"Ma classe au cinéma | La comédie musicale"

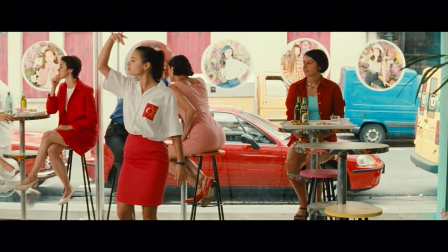0:19 se mettre soudain à chanter ou à danser dans la vie ça peut arriver mais ce n'est pas tout à fait quotidien
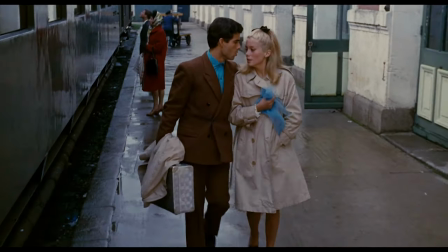0:25 même au cinéma il existe un pacte implicite avec le spectateur qui présume un certain réalisme
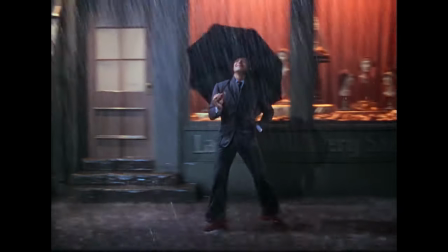0:35 la comédie musicale avec ses couleurs ses chansons ses costumes son
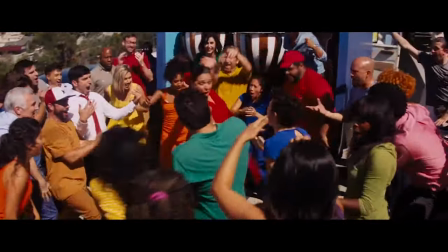0:40 orchestre souvent invisible à l'écran et son débordement de sentiments est un genre qui ose tout
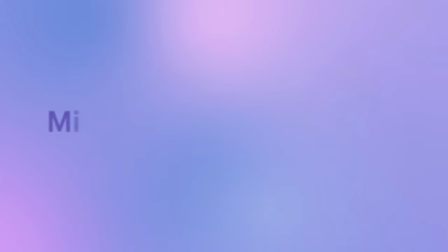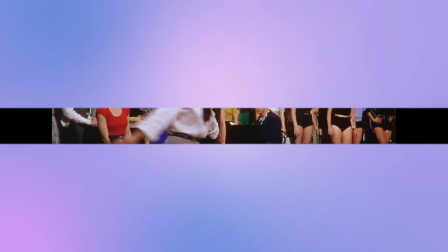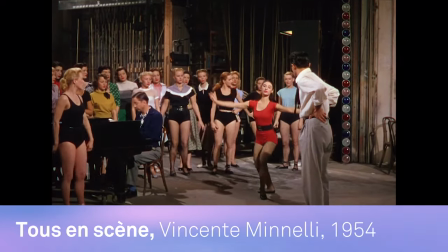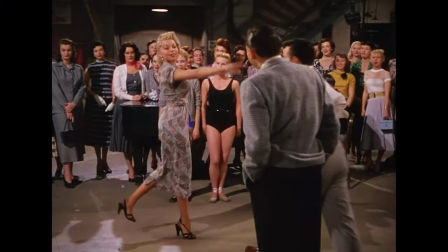1:00 Dès que le cinéma a été parlant, les spectacles musicaux des théâtres fournissaient un bon matériau pour des adaptations à l'écran.
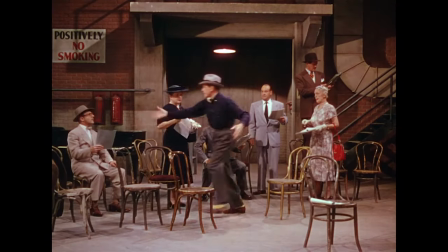1:07 Hollywood, par exemple, dès la fin des années 1920, a beaucoup emprunté aux shows de Broadway.
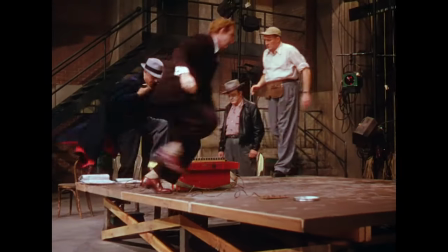1:12 Dans un premier temps, le prétexte pour faire chanter ou danser les personnages était une affaire de métier, et donc de mise en abîme.
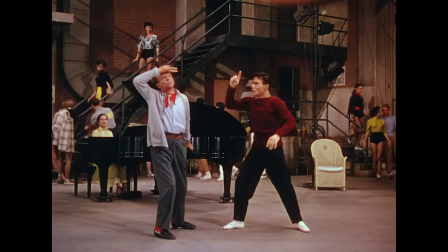1:21 De nombreuses comédies musicales filmées racontent les coulisses d'un spectacle en train de se préparer.
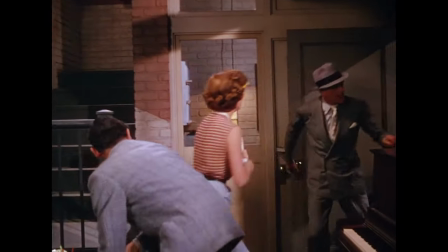1:26 L'entraînement, les rivalités, les amours au sein de la troupe, les difficultés de la production et le grand soir de la première.
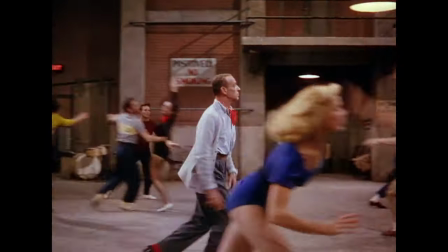1:33 Cette tradition est restée, et beaucoup de grandes comédies musicales classiques racontent la vie de bohème, de chanteur, de danseur, d'acteur.
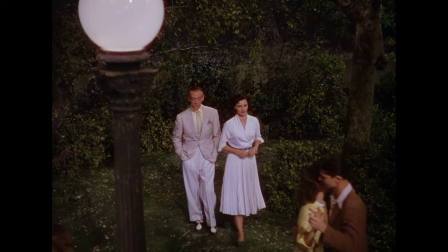1:43 Dans Tous en scène de Vincente Minelli, Fred Astaire joue un danseur de musical vieillissant embauché dans un spectacle avec Sid Charis,
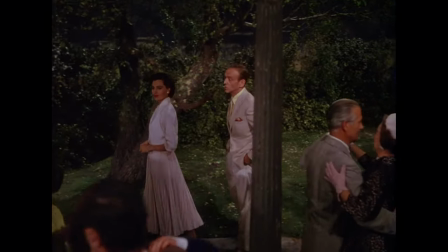1:50 une jeune ballerine qui ne jure que par la danse classique et méprise les spectacles populaires. Vont-ils réussir à s'entendre, à former un couple harmonieux sur scène ?
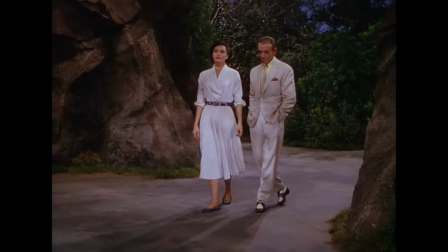1:58 Il faudrait d'abord qu'ils acceptent de se parler à la ville. C'est en dansant dans Central Park un soir qu'ils vont trouver à s'accorder.
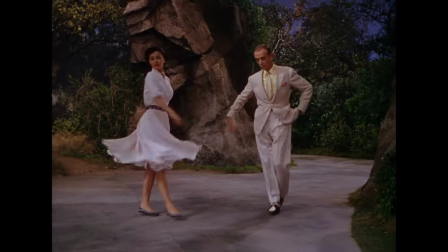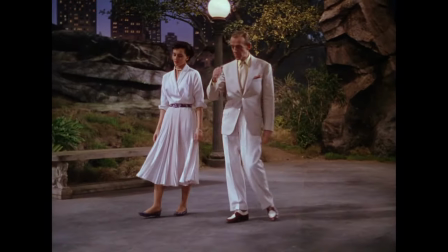2:10 Le corps précède l'esprit et le couple naît de la danse commune.
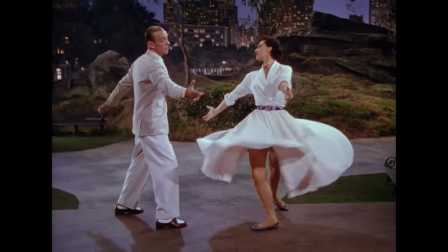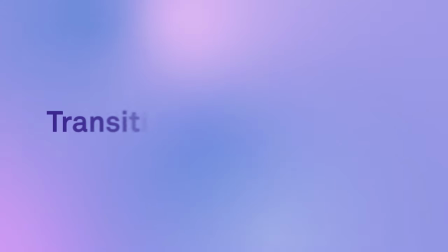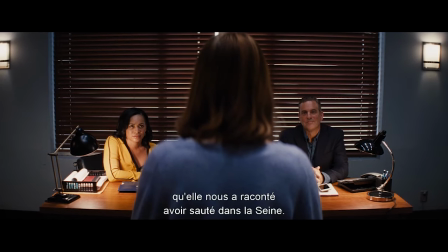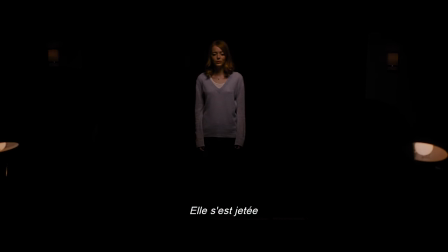Très tôt, la comédie musicale s'est libérée de l'obligation de raconter l'histoire d'un spectacle pour justifier les numéros,
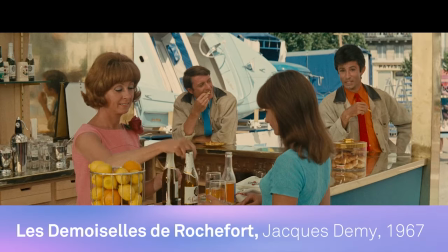2:52 mais pour que les personnages se mettent à chanter ou danser de but en blanc et devant tout le monde,
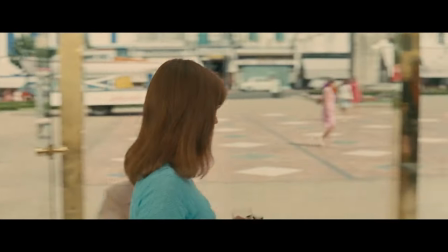2:57 il faut que la mise en scène soigne cette transition, ce moment clé où le chant remplace le dialogue et la danse la marche.
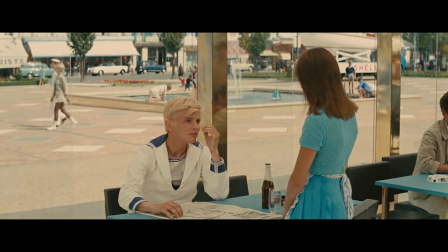3:03 Soyez pas tristes, monsieur Maxence. Des filles, après tout, il y en a plein les magasins.
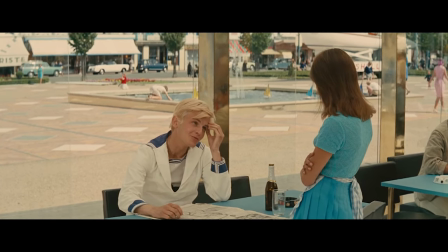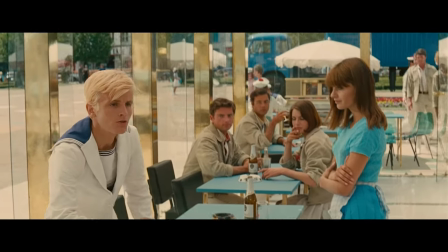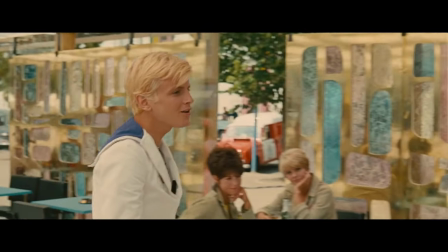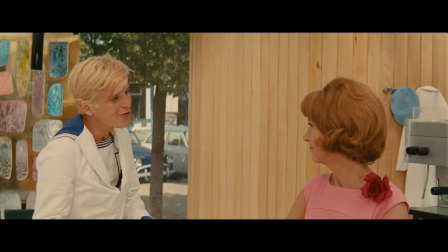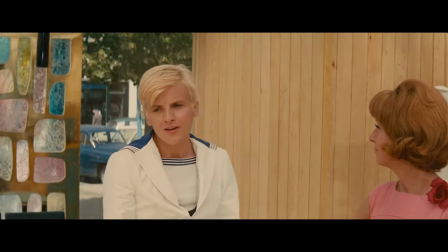3:32 Autre artifice, la musique se fait entendre en off, c'est-à-dire que l'on ne voit pas sa source, les instruments qui la produisent, et qu'il n'y a pas de musicien dans le récit,
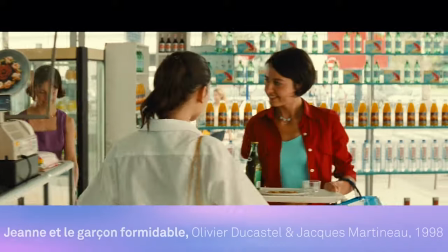3:41 appelé aussi diégèse. On parle alors de musique non diégétique.
Alors raconte !
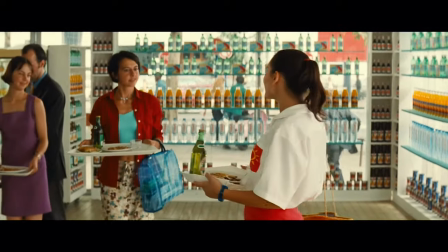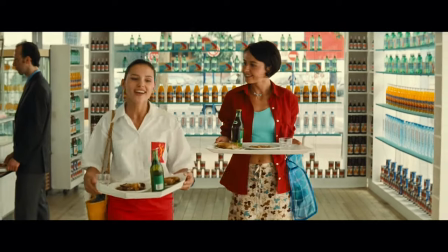3:55 J'ai ressenti ce frisson agréable qui te dit que l'amour te tend les bras.
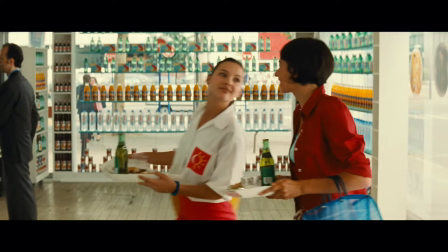4:01 Ce moment de bascule que certains spectateurs trouvent trop artificiel et que d'autres au contraire guettent
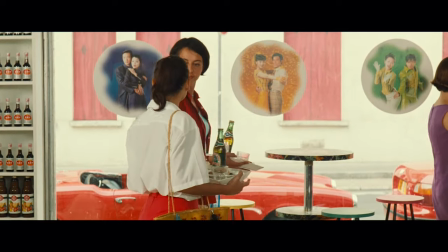4:06 comme une éclosion est au cœur de ce que l'on appelle à Hollywood la comédie musicale intégrée.
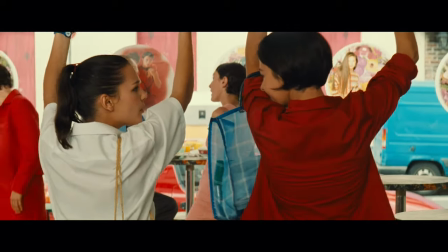4:11 Les numéros ne sont plus présentés comme tels, ils sont l'expression des sentiments des personnages, de leur rapport au monde et aux autres.
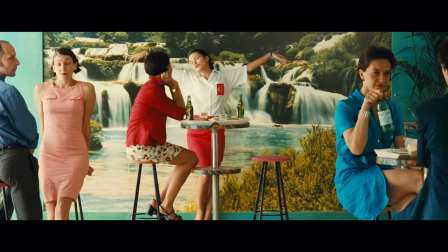4:18 Un mouvement spontané amène le héros ou l'héroïne à chanter ou danser en pleine rue, au bureau ou sur un ring de boxe.
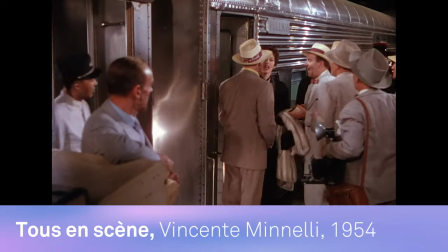4:24 On peut glisser dans un numéro imperceptiblement, de manière fluide, par exemple dans un plan séquence, c'est-à-dire sans coupe,
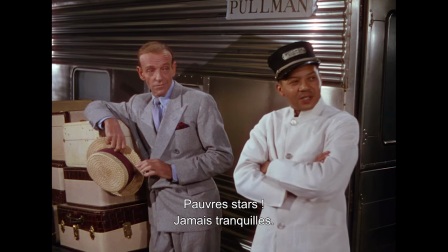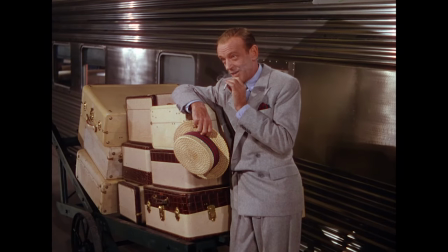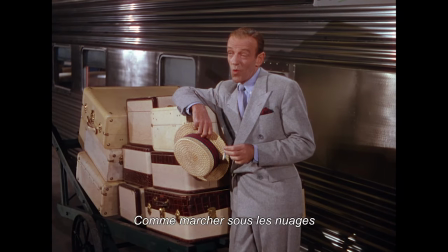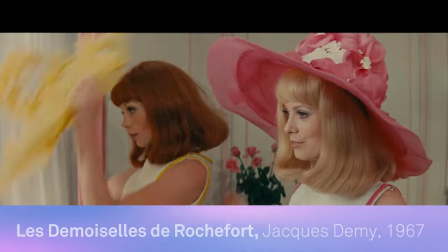4:49 ou au contraire, faire un rapide volte-face.
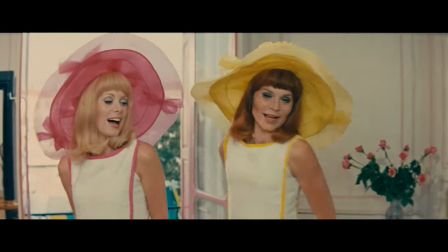4:57 Une émotion se prolonge dans les gestes chorégraphiés,
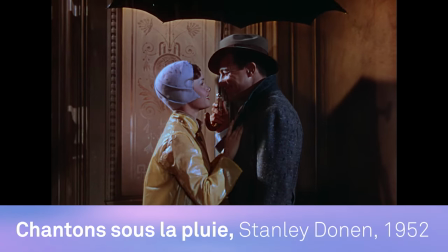4:59 comme l'euphorie amoureuse de Jen Kelly qui se met à danser avec un parapluie et un réverbère parce que Kathy Seldon vient de l'embrasser pour la première fois.
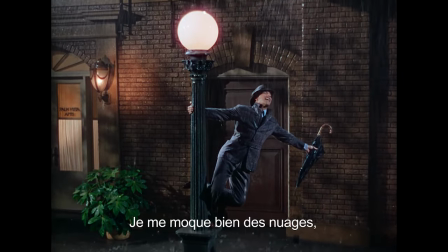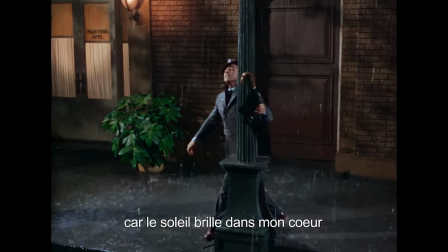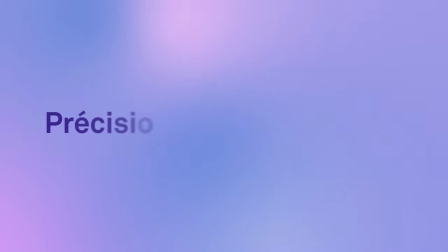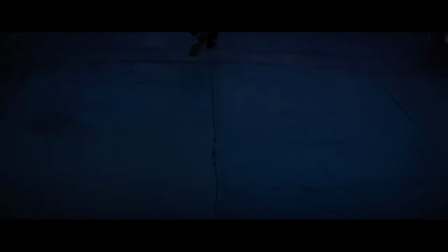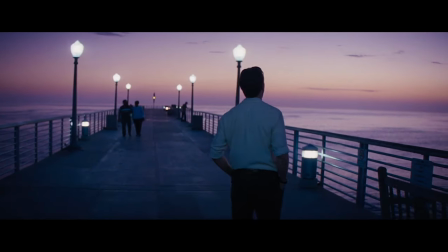5:30 À l'instar de la transition, tout est minutieusement mesuré dans les décors, chronométré dans le tempo et le playback.
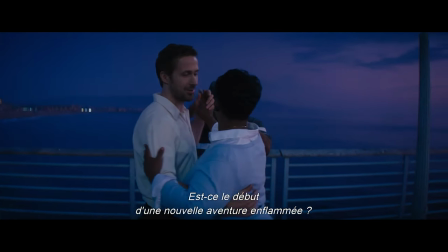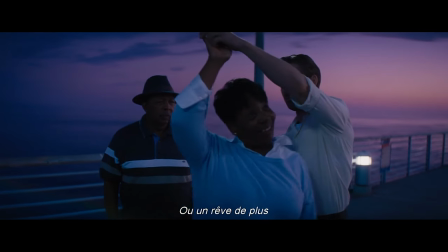5:43 La comédie musicale est un genre qui demande un haut niveau d'excellence et de précision des différents chefs de postes techniques.
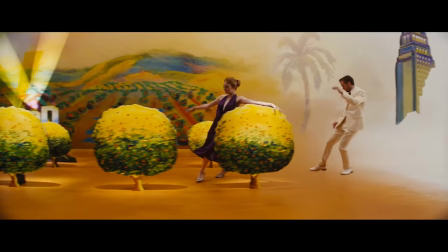5:49 Directeur de la photographie, chef décorateur, chef monteur… Certains
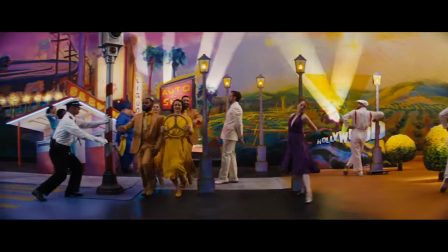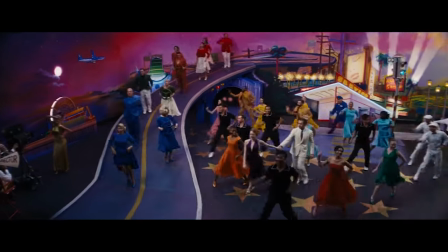6:09 acteurs sont doublés par des chanteurs. C'est le cas de Natalie Wood dans West Side Story ou d'Audrey Hepburn dans My Fair Lady de George Cucor.
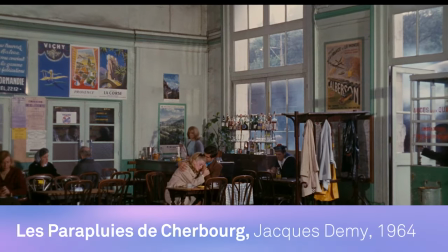6:16 Tournée la même année que Les parapluies de Cherbourg de Jacques Demy, où comme tous les dialogues sont chantés, on n'entend jamais la voix de Catherine Deneuve, pourtant vedette du film.
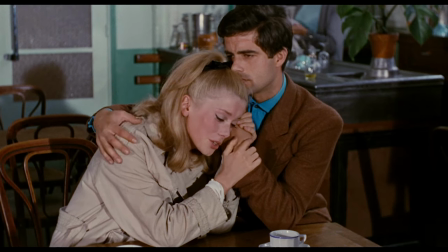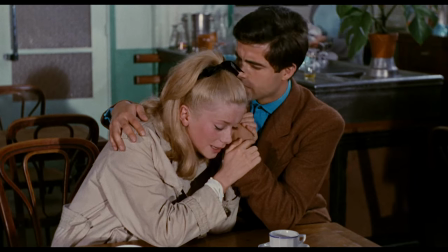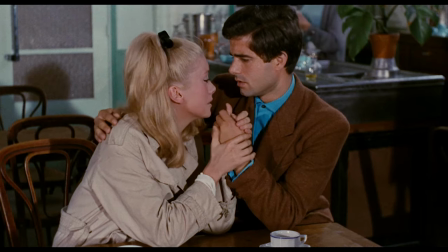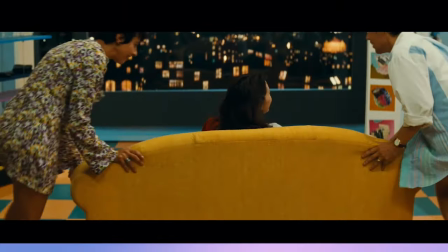6:41 Si le genre musical est si exigeant techniquement, rien n'empêche les personnages et même les comédiens de frôler un certain amateurisme.
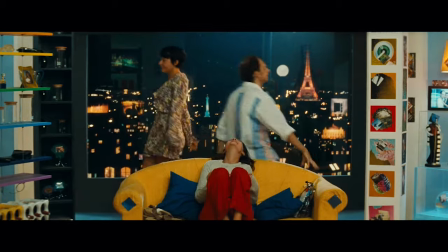6:48 Ce côté maladroit ou débutant est au cœur de plusieurs récits, surtout après la période classique.
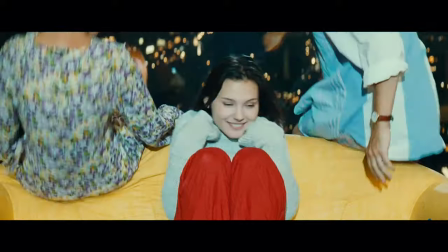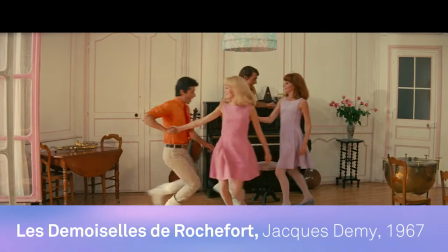6:58 La chorégraphie des Demoiselles était simple pour les deux actrices principales et plus élaborée pour les danseurs professionnels des ballets.
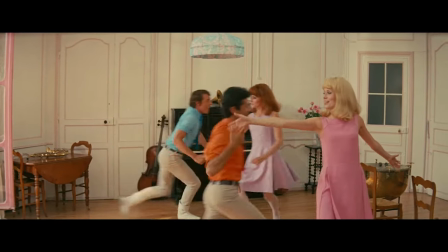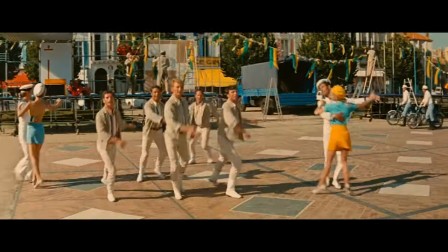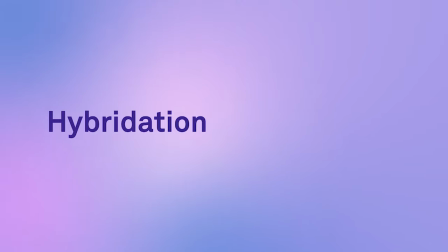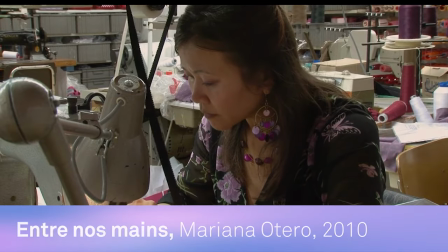7:23 La comédie musicale, même si elle repose sur un grand savoir-faire technique, sait donc aussi faire la place à l'imperfection.
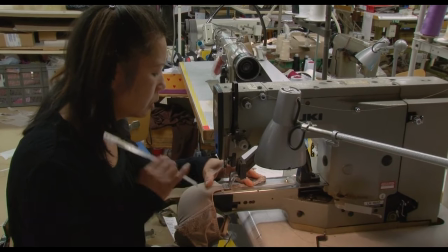7:30 A l'inverse, l'enchantement très fabriqué qu'elles distillent peut s'inviter pour faire décoller des genres cinématographiques très différents, ancrés dans le réalisme.
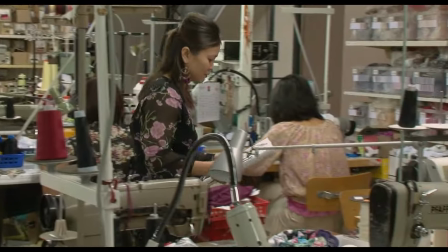7:38 Mariana Otero a, par exemple, choisi de faire chanter les ouvrières d'une usine de lingerie à la fin de son documentaire « Entre nos mains ».
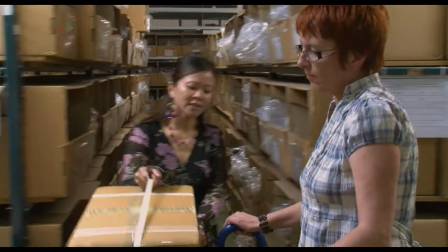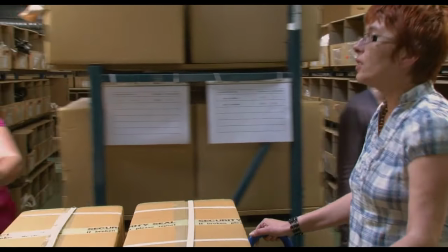7:51 De la comédie musicale, certains films non musicaux retiennent la capacité à enchanter le quotidien.
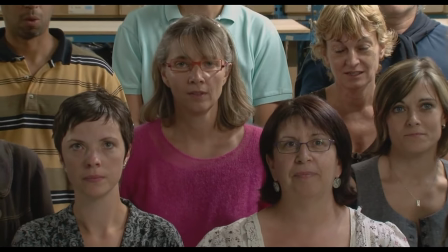7:57 Aux entreprises en faillite, ne soyez pas pessimistes !
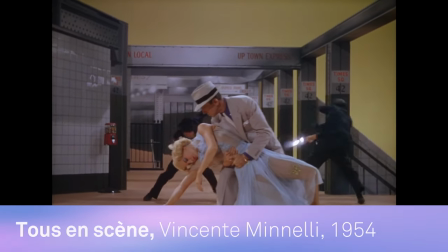8:02 La liberté que permettent ces moments fait de la comédie musicale un genre qui peut en accueillir d'autres, parce que la poésie des décors et des accessoires ouvrent à la fantaisie.
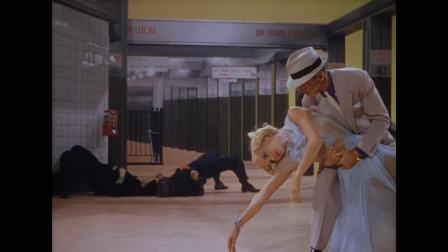8:11 Dans Tous en scène se cache un ballet qui imite un film de gangsters dansé.
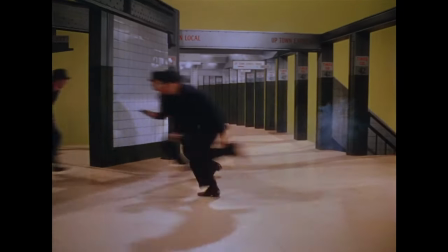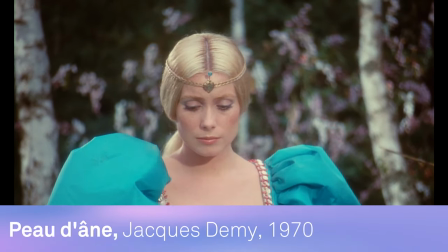8:21 Et Jacques Demi a porté à l'écran un conte populaire, Peau d'âne, dans lequel la fée des lilas donne des conseils à l'héroïne en chanson.
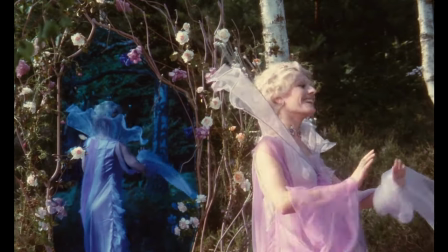8:29 Mon enfant, ne craignez pas les égarements.